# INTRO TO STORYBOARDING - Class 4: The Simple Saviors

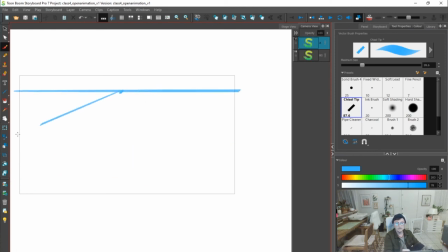I do think that it's really not, it's trying to get these bigger,
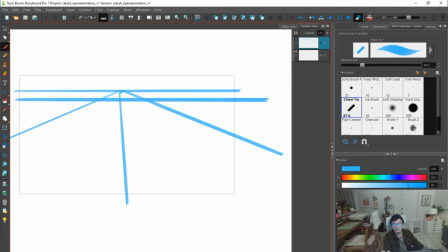like this is a good example, is like this line sets a depth and makes it so that it's like, oh, okay, this is receding and back, but this line, you know, really, really sells it.
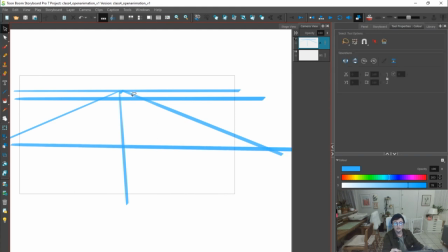So I actually only think you need kind of two lines to kind of help you establish a perspective. Because yeah, if you move this line kind of up, then the perspective is changed.
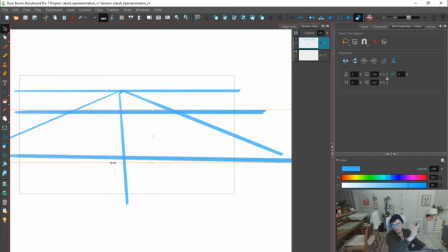So I would say that you need two lines that are going horizontally and then a couple lines that are going
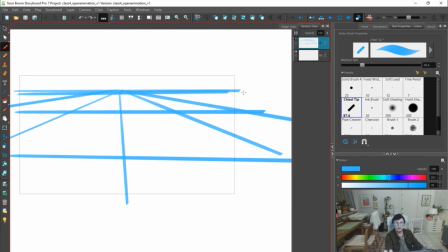out from there. Yeah, two or three lines. So simplify that down too, because it definitely is true. It's like you don't want to get hung up on that either. Perspective. Ooh, here's another
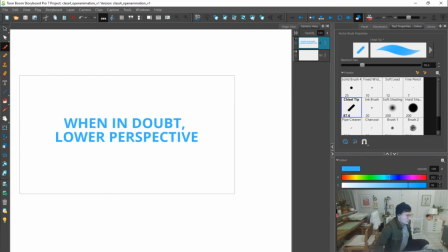What are we calling these? Saviors. Here's another savior. When in doubt, lower the perspective.
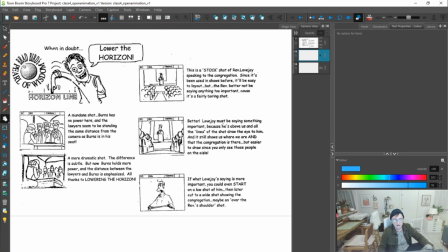This is super, super true. By lowering the perspective line, a lot of the time, it makes your compositions look kind of just a lot better.
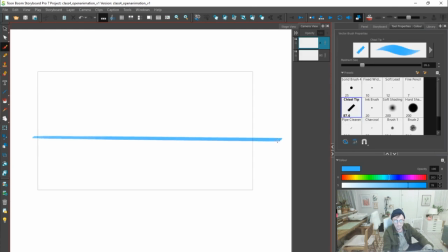And here, I'll give you an example. Here's this person.
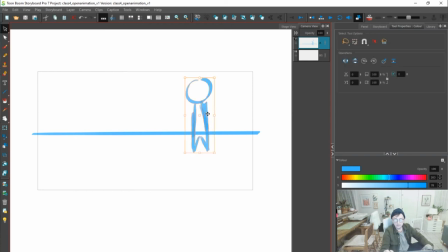Let's see.
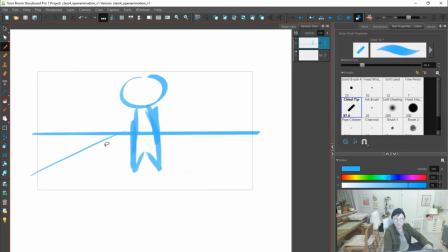This person is here, and we're doing this.
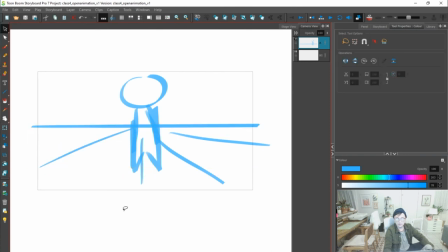And they're in a room.
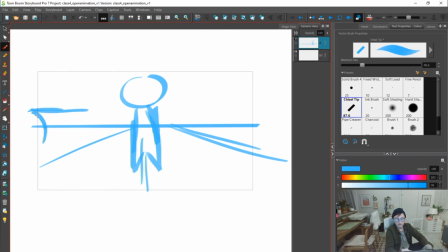And so that means there's like a couch here that then has to kind of go in perspective. Oh God. And then like this thing, there's a bookshelf.
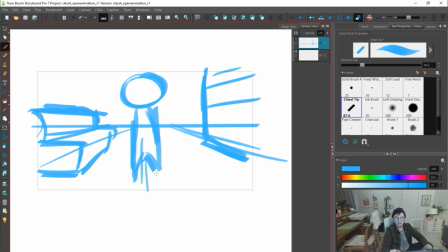And it's like, that looks okay. That looks fine.
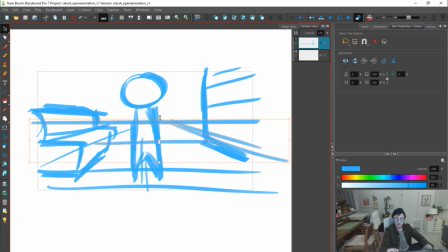And this is a pretty neutral perspective, right? But by lowering the perspective line here, it makes it so that I don't have to draw this top layer of the couch, which isn't important, right?
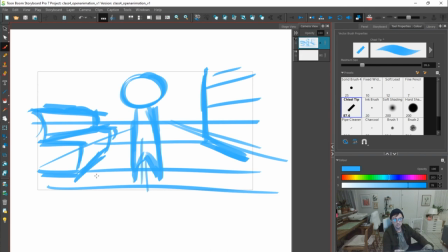It might be important sometimes where it's like, hey, if we need to see what's on top of here.
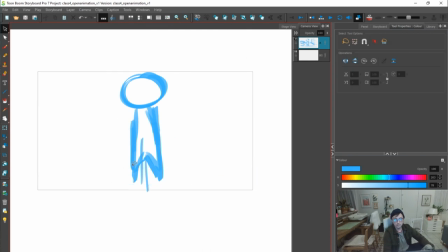But I think in this case, if I lower this horizon line, it can really help.
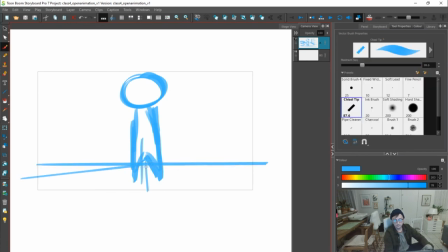Just draw some stuff in. It makes it so that, this actually simplifies what we're looking at.
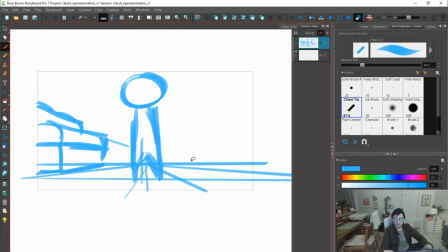And it really helps to like sell, I don't know, just visual interest too. Like I think that this is more visually interesting than this.
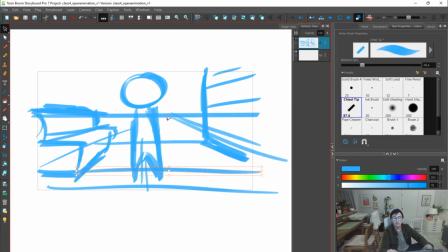And I would have to draw, like the background designers would have to draw so much more like carpet and all the shit in the carpet.
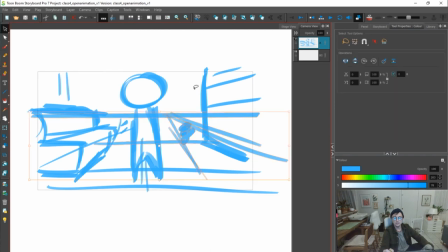And it's just like a nightmare sometimes when you could have just lowered the perspective lines and saved everybody kind of a lot of work,
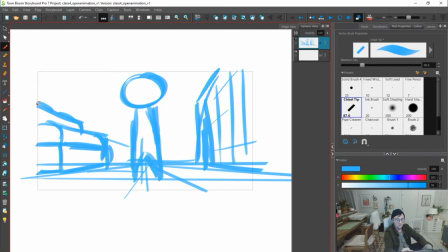saved yourself a lot of work, and it looks better. And it's easier. It makes it so that, I don't have to really worry about too much of this couch.
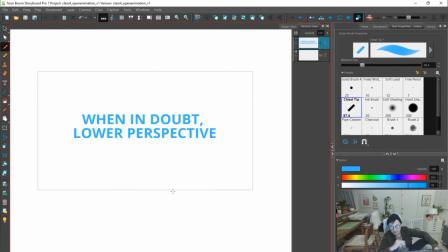Lower that horizon line. That's the rule. When in doubt, lower perspective, lower the horizon line.
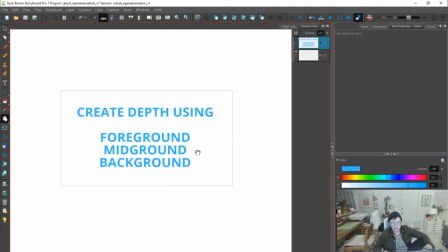Create depth using foreground, midground, background. Oh my gosh, a savior. Create depth. Here's an example. If you don't know what foreground, midground, and background is, it's like, all right, we have this person.
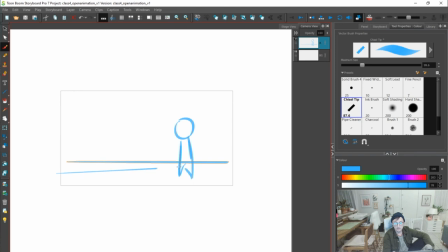And let's say, we have this perspective.
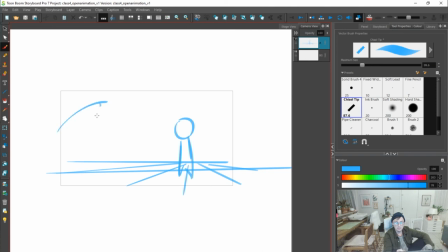But oh my gosh, if we put some foreground information... of like, there's some plants, and then we put some mid-ground stuff. And then we put
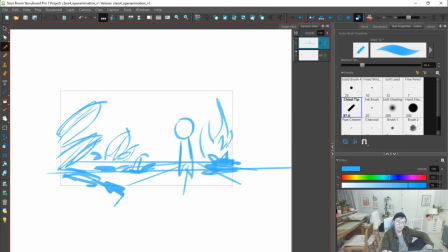some background. You can really start getting a sense of depth of there's just,
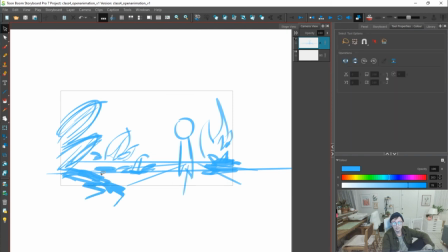you have foreground elements, you have background elements, you have mid-ground, so thus it has space.
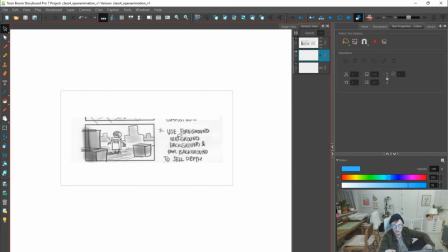So this is a good example of just using boxes.
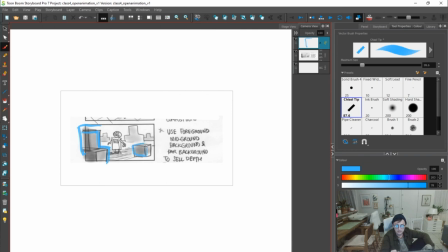Yeah, foreground boxes, and then mid-ground box, and then you have these background elements. And all that stuff just helps to establish space for our eye, because we always just see stuff with, right, there's kind of foreground, mid-ground, background elements.
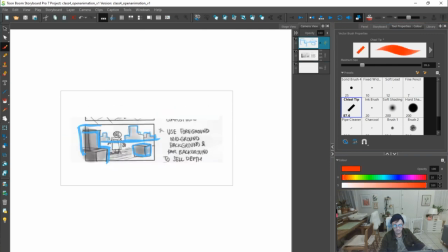Add those things, that really helps to sell depth too. Don't just start adding foreground elements to everything. That might be a bit too much, but when you need to sell a shot for depth, using foreground stuff could be great.
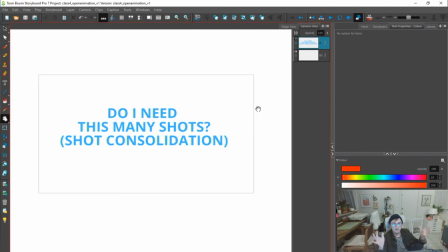A real question is, do I need this many shots? So the idea of shot consolidation, super, super important. Here's a good example in terms of the thumbnails that I just did.
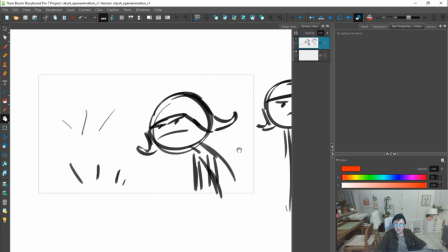She's walking, and then you hear a crunch, she looks down, and we pan down.
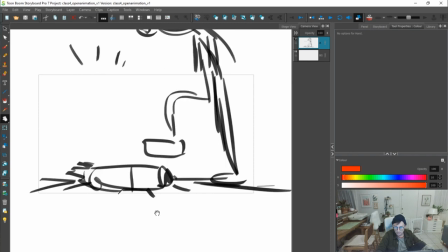So we're using the same shot, but just a camera move to show, what did she step on?
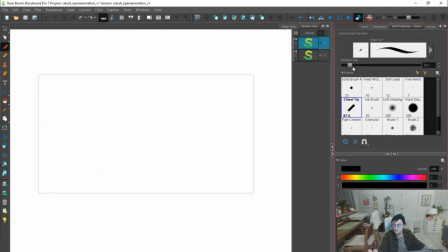It was a crunchy box. The other way to do it is she looks down, You know, maybe it's from the perspective of the box or something.
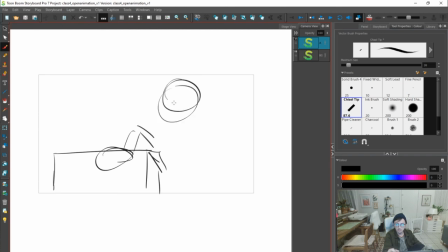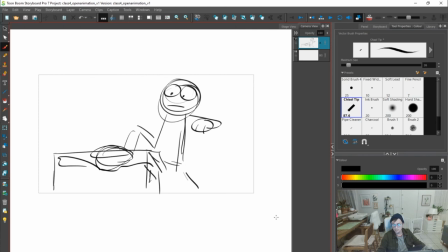Where, you know, and then it's maybe we're gonna go to, you know, this next shot. Hey, in this case, maybe let's just simplify it down and
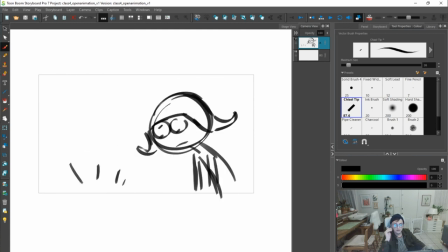keep it so that, yeah, we're saving ourselves having to draw another shot, and also the viewer having to make a visual change to a new perspective and then to establish something else. When we could, just from the sound, be like, oh, she stepped on something, crack.
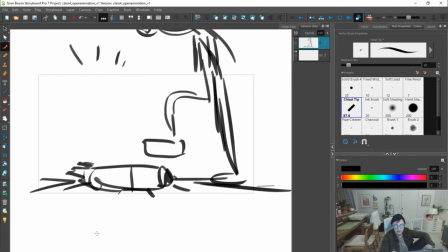Then we show what they cracked on just by moving the camera down. And this saves us a shot that really actually helps to sell this idea. By consolidating shots, basically asking yourself, do I need all of these shots?
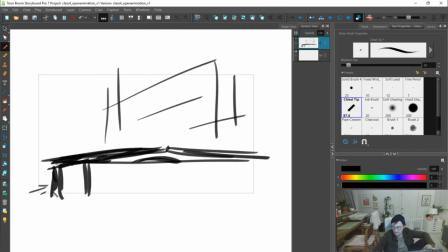Is this really, really important to have this shot?
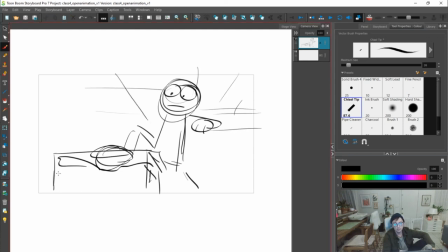It's kind of cool is that it shows perspective and then, hey, maybe a bit of, oh, a box, or, you know, maybe it says free here. And maybe that information is important, but I don't think it's worth it to have another shot and then to build off of it to then show the rabbit.
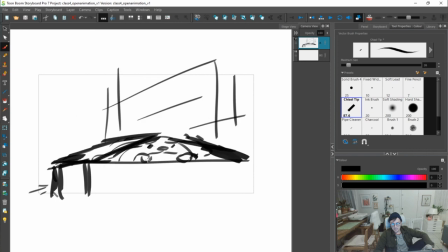Meep.
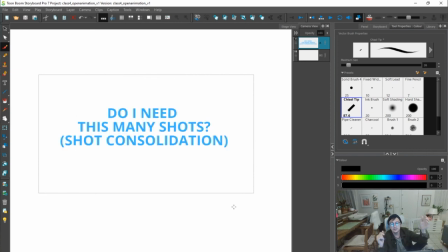That is definitely a savior, is by just asking yourself, do I really need all these shots, or can I combine shots? Can I make it so that maybe I can say the same point, but in this same shot, maybe, you know, the character can just do it through a physical action, or maybe they can,
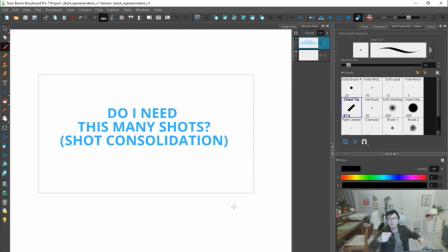instead of they need to reach a can, maybe they can just reach off screen or walk off screen and then come back into the shot. And that goes into the other thing of finding cheats. It's the pulling out something from, you know, your pocket, and then it's like, oh, it's the note.